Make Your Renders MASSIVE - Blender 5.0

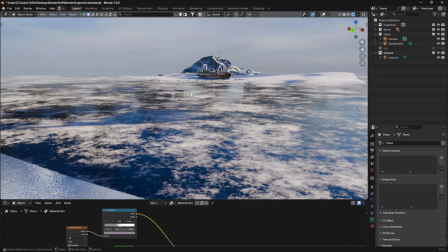Let's give our new render a sense of scale. One of the most important things to do when you're starting out trying to make a sense of scale for your render is to make sure that your objects are scaled towards real-world proportion.
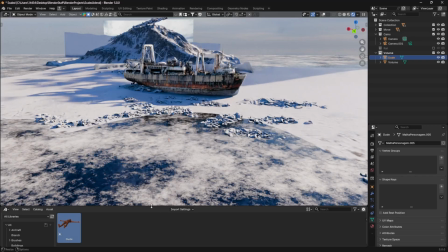Now, this is a process that you should follow with any render, but it's very important when you're going for a sense of scale.
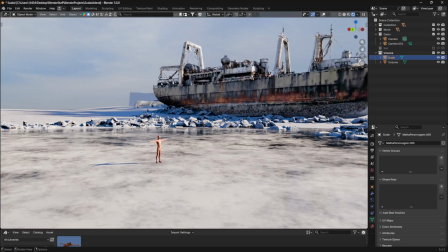The primary reason is because Blender's Path Tracer reacts to light based on the object size. So if your object is scaled too small, it'll react to light in a way that doesn't really make much sense I usually have a dude in my asset browser that I can just
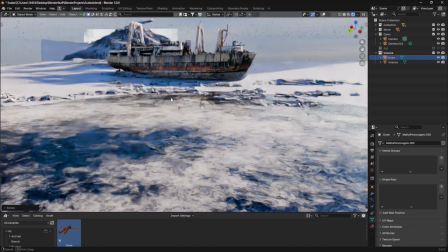drag and drop into any scene and I'll build my entire scene Based on this guy's scale So as you can
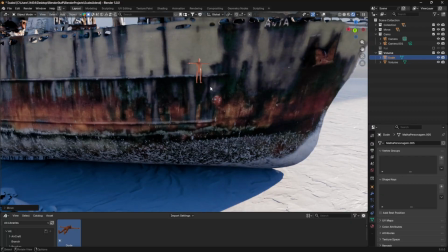see when we put our guy next to the ship, you can see that there is a giant difference when it comes to scale Now the way that you actually render
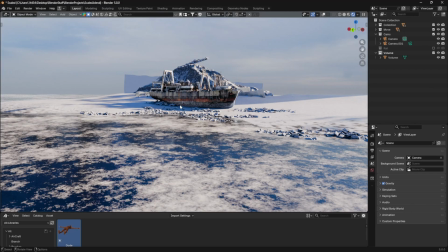something when you're trying to sell something as being very large Matters a lot in selling the scale What I mean by this is your camera makes a huge difference.
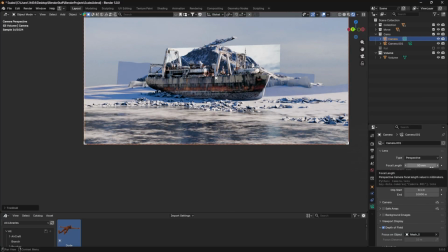For example, the camera with the default setting of 50mm focal length looks like this.
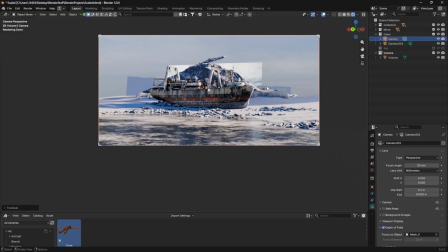It doesn't necessarily look bad, but it doesn't look great. Now, you may be tempted to drop your focal length to a lower number.
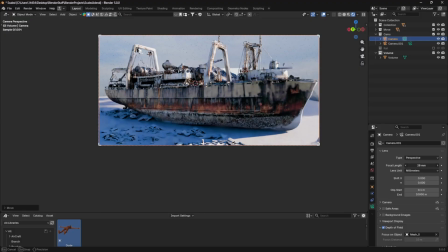35mm is generally what's used in film. But as you keep on going down, you'll notice that the object seems to get smaller and smaller.
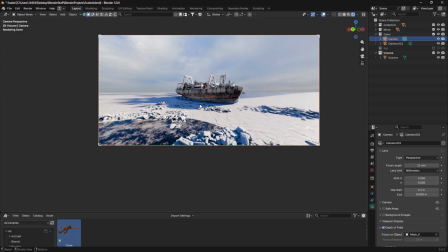Now, this is a stylistic choice. Obviously, it can be used to make something look larger, but dropping the focal length for the most part generally tends to make smaller objects look larger, not make larger objects look larger. The best way to make a larger object look larger is to crank your focal length. With the default focal length, this looks decently large, but if we crank this up to 100, it makes it look significantly larger.
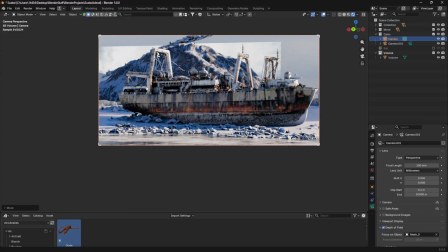Really, all that's happening is that the foreground and the background are being squashed significantly significantly by the focal length going up.
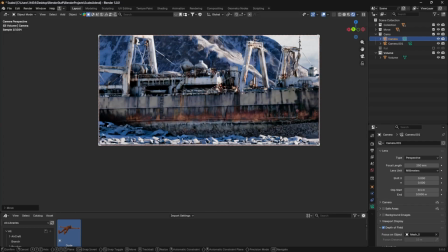So if I change this even more, you can see that my foreground and my background look like they are right next to each other.
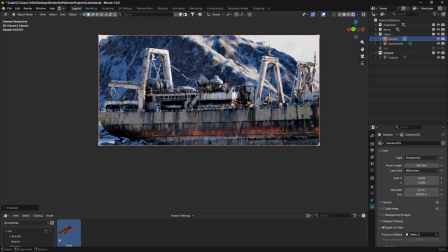Now, while it sounds counterintuitive, this generally makes things look very large scale. If you think of a shot like Dune with the sandworm in there and the ornithopter and it's looking down,
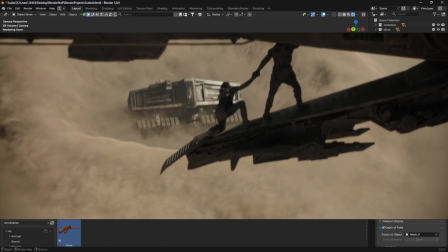it's super huge scale and the sandworm, it looks right behind the ornithopter.
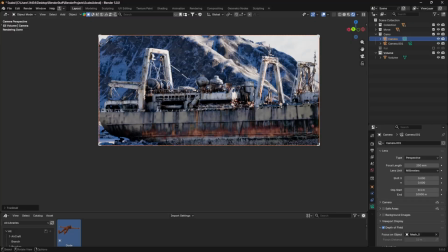Same thing with, say, Gandalf riding up to Minas Tirith. Minas Tirith looks very very close but it's just because the focal length is really really large making everything appear close and just showing how grand and epic the scale is of this object.
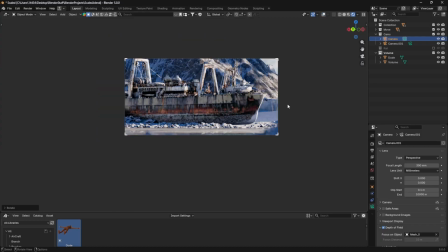So as you can see if we position our camera nicely and we get everything in the frame it looks pretty big. As I mentioned before with the shot from Dune or the shot from Lord of the Rings for example it helps that there's a person in frame and the reason for this is because we know roughly how big people are.
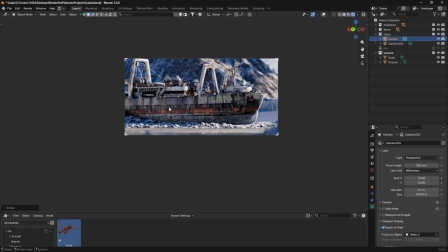In this shot, for example, there's nothing really grounding the scale. There's no scale size to the boat. We can't really place it. There's no scale size to the mountain. Mountains vary drastically in size. But if we throw a person into the mix,
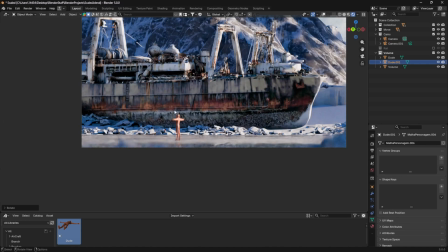then we can get a big sense of how large this object is,
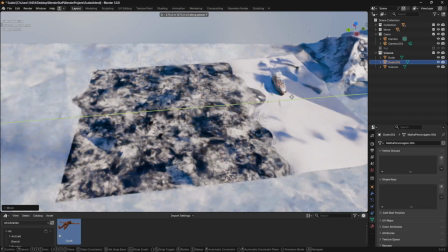especially if we place our character closer to the boat.
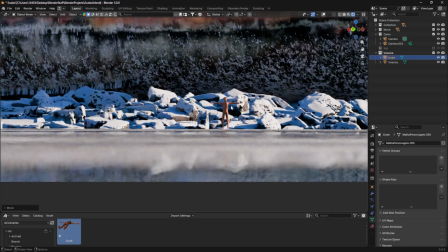Then we have an enormous scale reference showing that this person is a lot smaller than this boat.
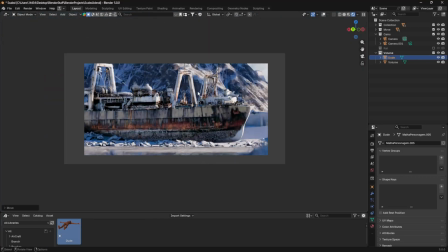Now, in some scenes, you might not be able to use a character as a scale reference.
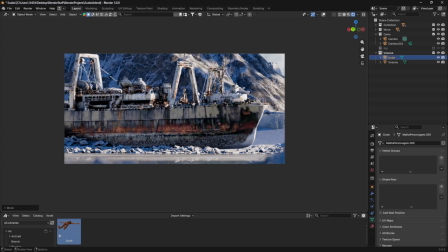It just doesn't work out sometimes. For example, in this scene, I'm more picturing a desolate, isolated area where people aren't really around. So, sometimes you might have to use some other world objects.
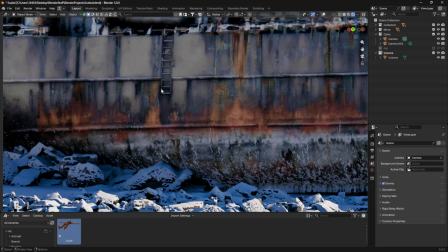For example, this ladder helps scale things because most people know about the distance between ladder rungs.
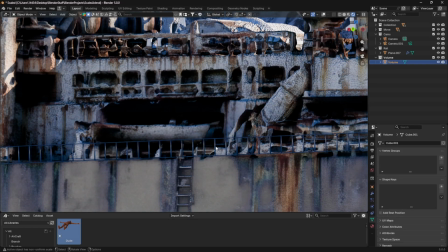Another option is to set up something like railings. Most people know that a railing is about a chest height or lower to the average human being,
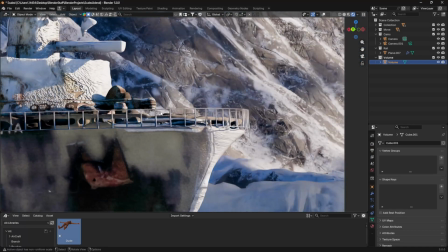so having a railing helps scale this boat in a way that makes it look a lot larger.
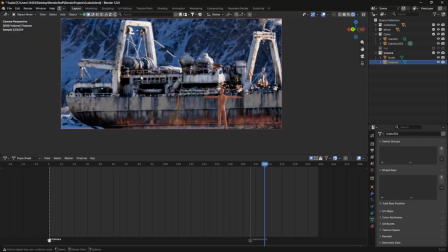As you can see, when we have a character reference with a subject or a background that is very large and we use a very, very high focal length, it really helps to sell the idea that this object in the background is huge.
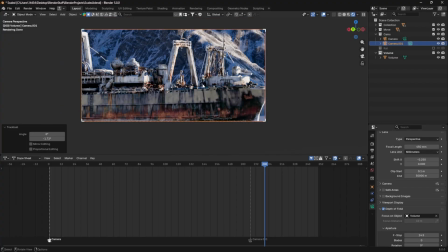Now, another trick that works really well and is so simple is keeping your very large object partially out of frame. A lot of times in 3D, we generally tend to spend a lot of time working on an object. So when it comes to rendering, we want to show the entire thing in all of its glory.
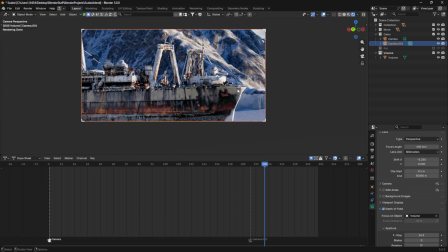This kind of goes against making a large object look large because if everything's in camera, you just get the sense that it's a lot smaller than it is.
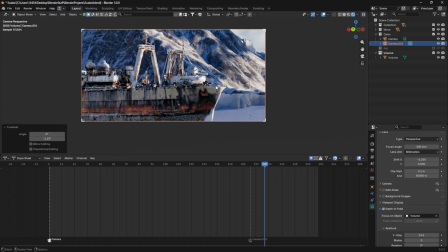But if you have an object that requires a full camera move, either a dolly or a pan, in order to be fully seen and realized,
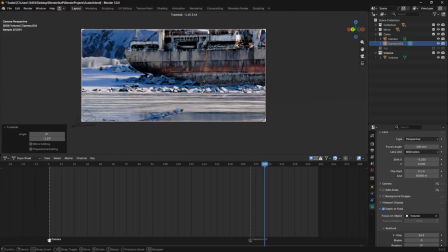then it just really sells the idea that this object is enormous.
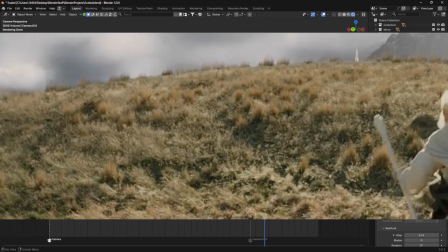Once again, you can look at something like Minas Tirith for this.
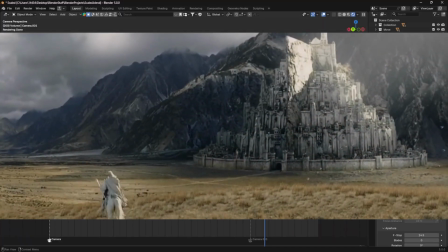The mountains in Minas Tirith and even the top of Minas Tirith isn't even fully in view to show how large the scale of the city is.
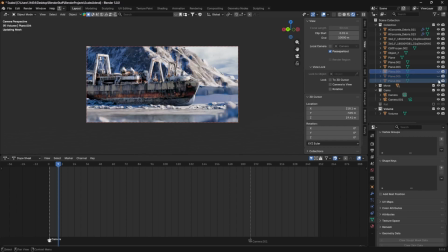Now, one trick that you might not have even noticed yet is using light blockers. Now, light blockers are a very common technique to make any render just look better in general, but they also tend to make objects look larger and scenes look larger because you can add a lot of depth with them.
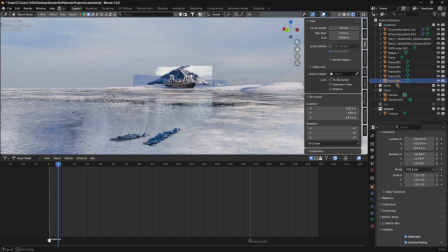They're really easy to make. All you need is a plane, and you can just add that in,
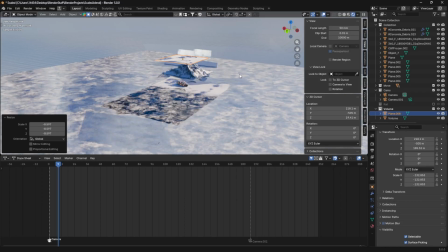scale it up to a very large surface area, and then you just block whatever light you want with it.
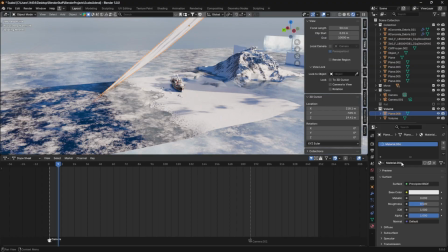Now, it is important to give this a material. Usually you'll have to make it black, and usually you'll have to turn to the roughness. otherwise it's going to bounce light around and if we position this in the right spot
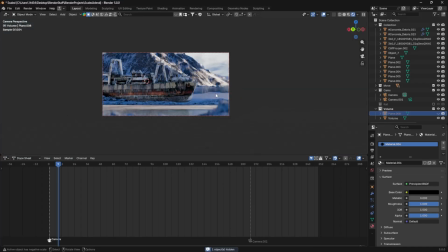wherever we want it will block the light that is coming and hitting that area now of course it is important to position everything well ideally you want your subject in light and your background and foreground a little bit darker but as always there's exceptions to the rules sometimes you might want your foreground extremely dark and silhouetted and your background you might want extremely bright But either way, this can add a lot of depth to your scene and just make things look nicer overall. Now, a minor one I didn't really mention is to use depth of field subtly.
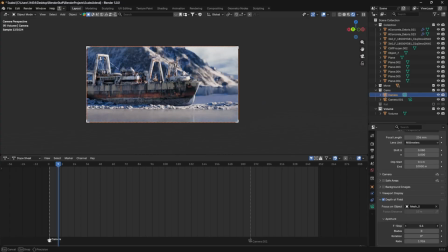Sometimes you might be tempted to crank your depth of field up really high and basically
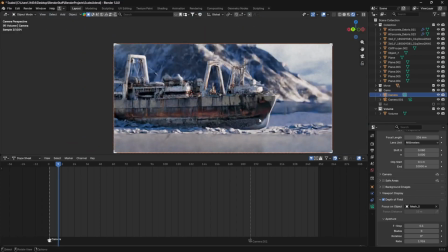just get rid of any sort of detail in your background and in your foreground. This actually goes against making things look larger.
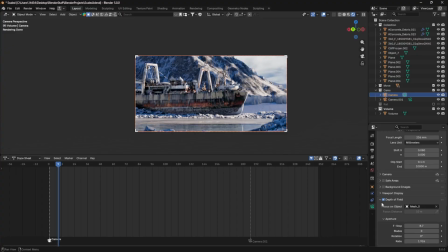It generally tends to make things look miniature. If you've ever filmed something very small with a camera or even just your phone, you'll notice that small objects tend to get out of focus very, very quickly as you get closer to them. So essentially, if we overdo this f-stop and turn it down too low,
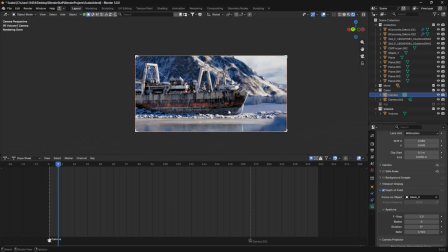it'll bring objects out of focus too quickly to the point where they won't look large anymore. They'll actually look like miniature objects.
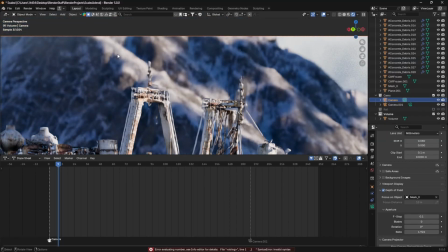So it's important that you keep this effect subtle so that you don't drown out your background or your foreground entirely Making your main
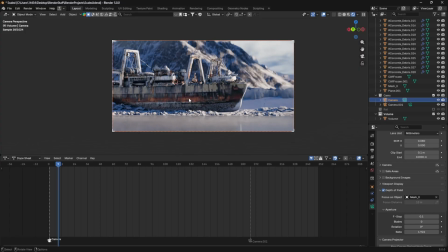object look like it's in a miniature zone Which makes sure that your main object which makes sure that your focus object doesn't look like it's a miniature If there's any
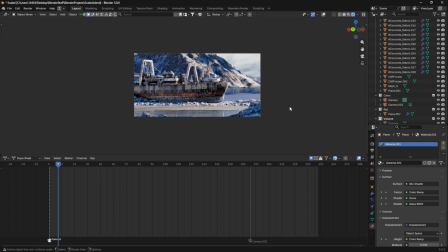other tips and tricks that I missed Let me know in the comments and if you want to see how I made this boat then go over
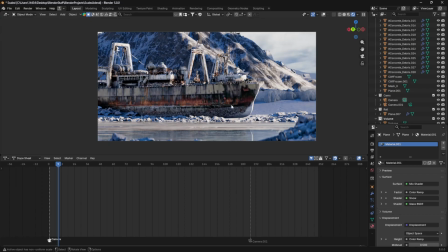to my patreon I'll have a tutorial on how I built this check the description and subscribe so you don't miss more tutorials